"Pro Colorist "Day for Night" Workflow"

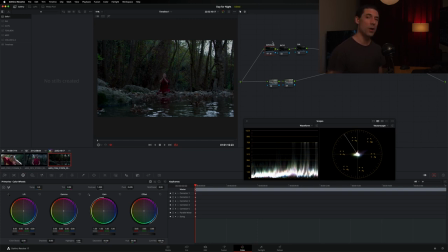It's probably pretty dark, probably pretty tough to see things right we don't necessarily want that when we're grading we need to be able to make things out so we're gonna go for what I would call movie dark here so this is a great example this very first shot I'm gonna go as far as I can but I'm not gonna go so far that I can no longer see my subject and we're gonna contend with the fact that we may need this shot
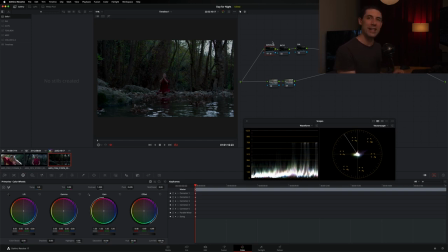to still feel a little bit heavier a little bit more kind of inky night like in some subsequent adjustments but for now this is a good place to start and this gives me the context that I need to flip back over and start working on my overall day for night
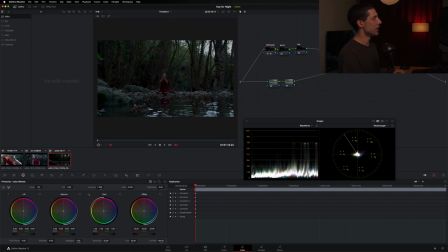look or feel okay so for that we're gonna go over here to the timeline level because adjustments that I make here at the timeline level are going to affect not only this shot but all the shots in this timeline which is exactly what I want these are the pieces that are going to
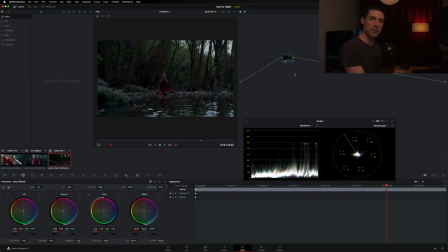be consistent that are gonna stay the same that are not gonna change from shot to shot that are gonna give my day for night feel some consistency to it we're gonna do two things here. The first thing that I want to do, I'm going to go ahead and label this node and call it shadows. I really just want to soften out my shadows.
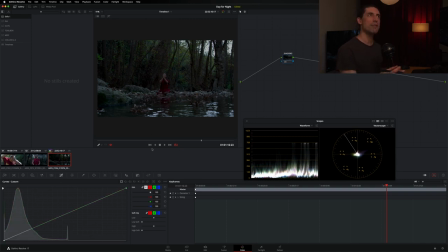I don't want to lose contrast, but I want to have a softer transition into my deepest shadows in the image. Okay. So the way that I'm going to do that is to go over here to my custom curves, and I'm going to pick up my very bottom black point, and then pair that with the addition of a toe like this.
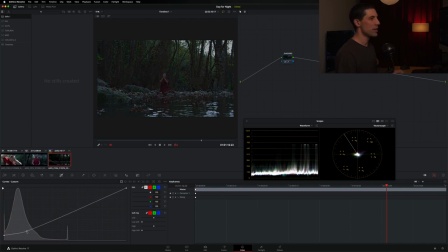And I'm just going to feel this out another thing that i'll emphasize throughout our conversation today everything with day for night is feel right we're making a big adjustment we're really reimagining the context of what was photographed and we're trying to make it feel like something rather than to necessarily look like something
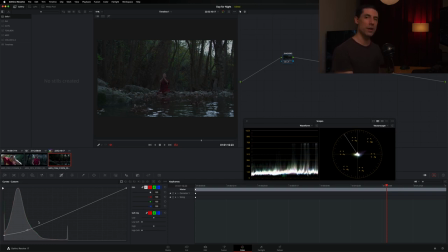it is a highly imaginative exercise maybe even more so than most color grading or color grading a traditional say day exterior scene so we want to embrace that and just go by feel and feel things out to get to a good result of course within a sensible framework like the one that I'm
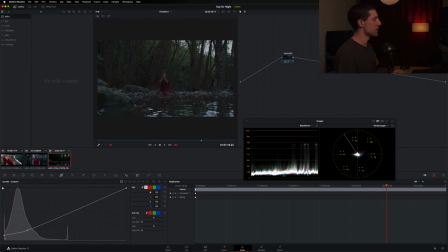showing you here today so I'm just feeling out this toe adjustment and trying to get that same feeling of density but just a little bit more softness down in there so as I flip that off and on that to me is the right idea I'm just kind of picking up my bottom black
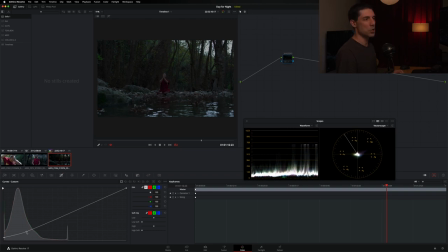point and finessing this toe area of the image and it's probably something that I'll return to on a couple different points throughout my timeline and continue to refine. I want it to be the same but I also want to keep dialing it in so I'm not afraid to bounce back and forth between here and my shot level adjustments.
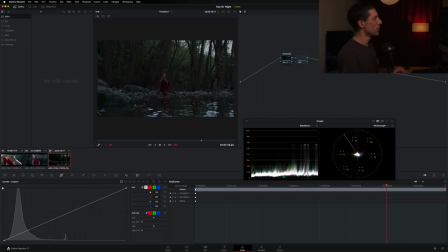So that's item number one here for our global look and the next thing we're going to do here is we're going to cool off the image. Now we're actually going to do this here with our custom curves. I might normally think to do a sort of color bias or a color wash with something like my primaries with my offset or maybe even with my gamma
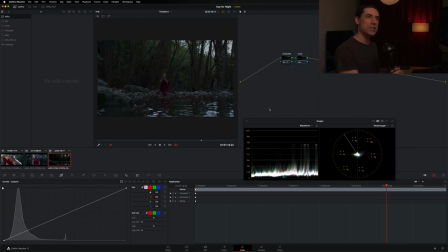or my gain in this case the image that i feed into this portion of the node tree is going to tend to be very underexposed right because that's what i'm doing in my exposure node so as a result i want to have the context of being able to see
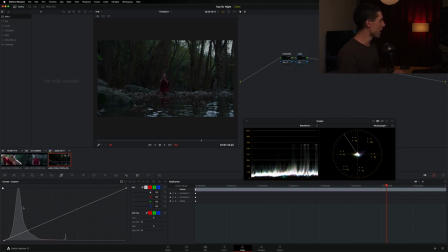where my image is living as i do here in the histogram of my curves and i want to be able to target that area and i want to be able to operate on that area in a more focused way as opposed to just spinning my offset ball or something like that so I'm gonna un-gang my color
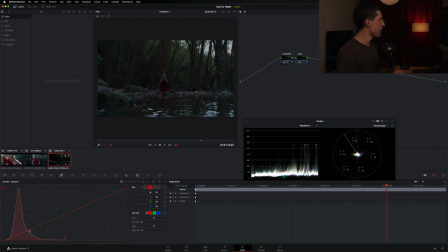channels and I'm simply gonna start to subtract red that's gonna be my baseline adjustment and I'm gonna subtract it from this area here where I see the biggest amount of the signal mass sort of gathering that makes sense so I'm gonna start pulling this down and of course pulling
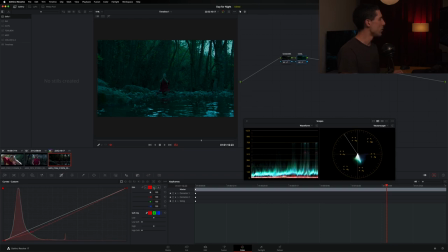red is gonna give me pure cyan right now I'm gonna pair that with some green so that instead of anchoring right towards cyan i want to end up somewhere kind of here in between cyan and blue so i'm going to grab that green channel and start pulling it down and you
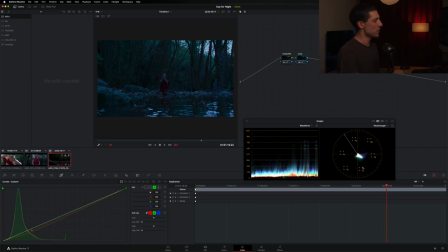can see that as i do that i'm starting to rotate the signal closer toward blue i don't want to go all the way i'm not going to pull that green as far down as the red i just want to get a little bit somewhere in between cyan and blue as opposed to that sort of pure cyan that i had a moment ago. Again, this is a feel based thing.